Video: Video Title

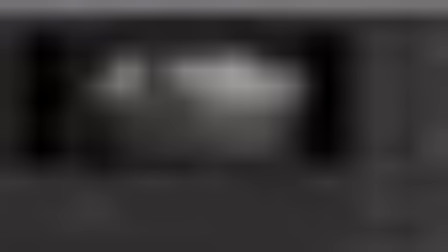So, okay, let's have a look.
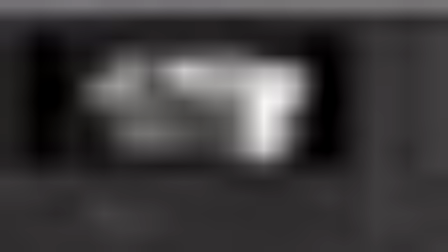Here, if I, again, do this, but for everything simultaneously.
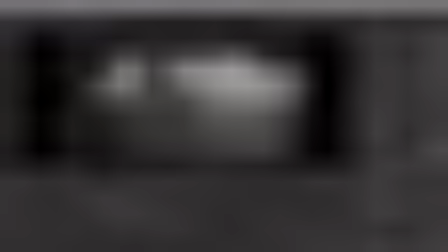And just grade my water to be slightly blue. I think I'll want to pretend that it's a little bit of a reflection of the sky or something like that. So let's just go a couple up in blue and maybe a couple down in red.
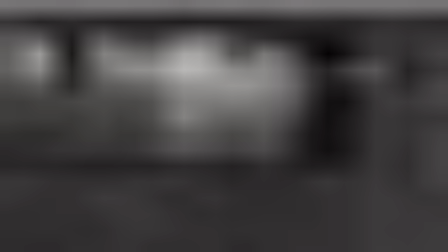Okay, so that's a little bit too much maybe. This much maybe? Okay, so now the waterfalls are slightly blue, kind of
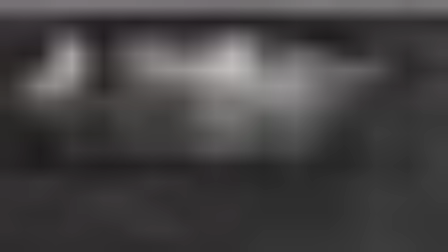I guess getting rid of that monotony of the gray that we had,
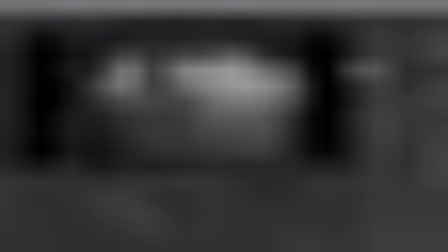but it was good in that it evened out the colors, so now we have a little bit of a more natural looking water again.
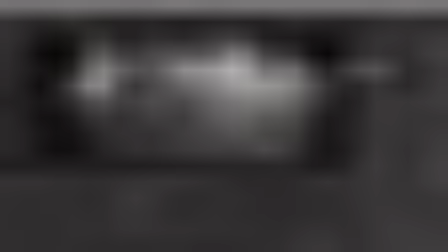So I'm quite happy with that so far. But what again we could do is grab our light layer here and let's just bring this round all the way down to where we currently are,
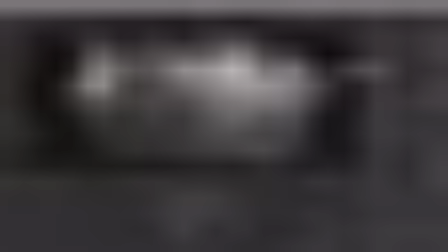because we can utilize it again to once again tie together the sort of I guess sunlit areas with the shadows together with the kind of light renders that we had and then the overpainting renders, and now I think we can also use a little bit of that for the waterfalls.
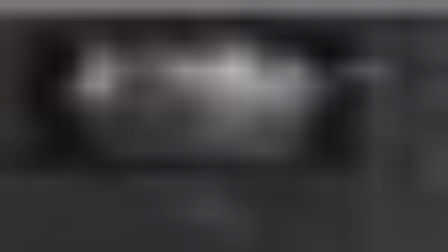So let's just create another grade here, and what we're gonna do is just bring this down and let's have a look.
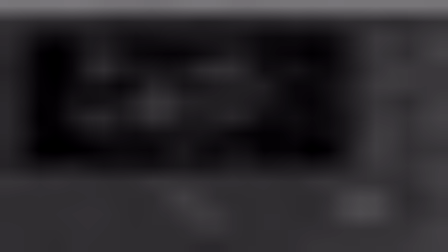I think we can blur it again, because if I just for visibility multiply by using just the mask as it is here,
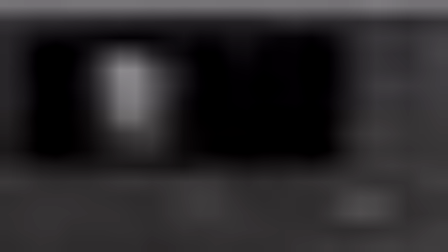say I up the gain, I'm getting the exact pixels that are here.
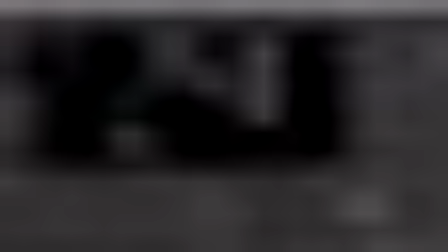So it's a little bit of a sharp of a, I guess, highlight for a waterfall.
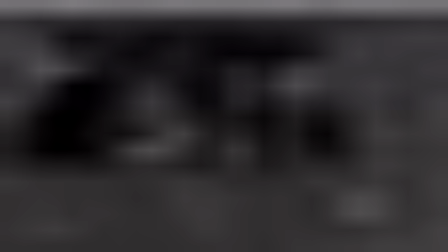So instead what we want to do is blur this, and let's say we're gonna up the blur to maybe
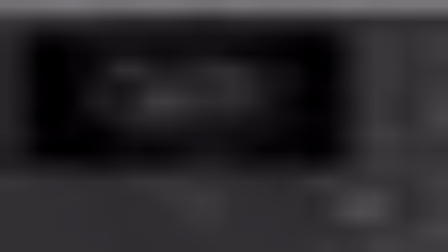even a bit more. Okay, do something like this, and let's have a look now.
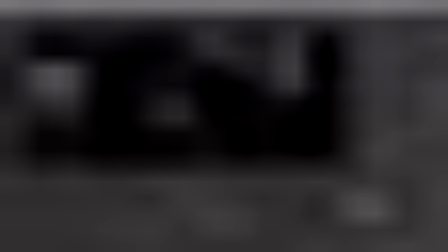So now this works a lot better, and we could also add a grade and let's just maybe reduce the gamma to add more contrast to these sunlit areas.
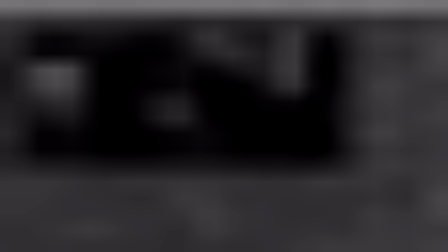Not to the sunlit areas, but to the ratio of the sunlit areas to the shadowy areas, just so maybe it's a little bit more obvious than it would have otherwise been.
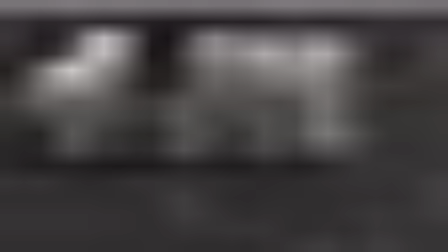Okay, so let's have a look. Okay, so currently this is very subtle.
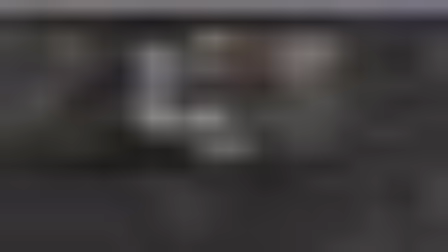We are getting a little bit more light where we want it, but I think we could also increase the gain here a little bit. And let's have a look.
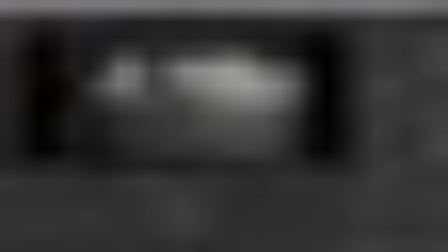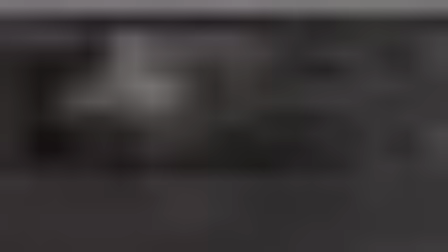Okay, so now we are getting slightly more sunlit water in areas where there is sunlight. Fantastic.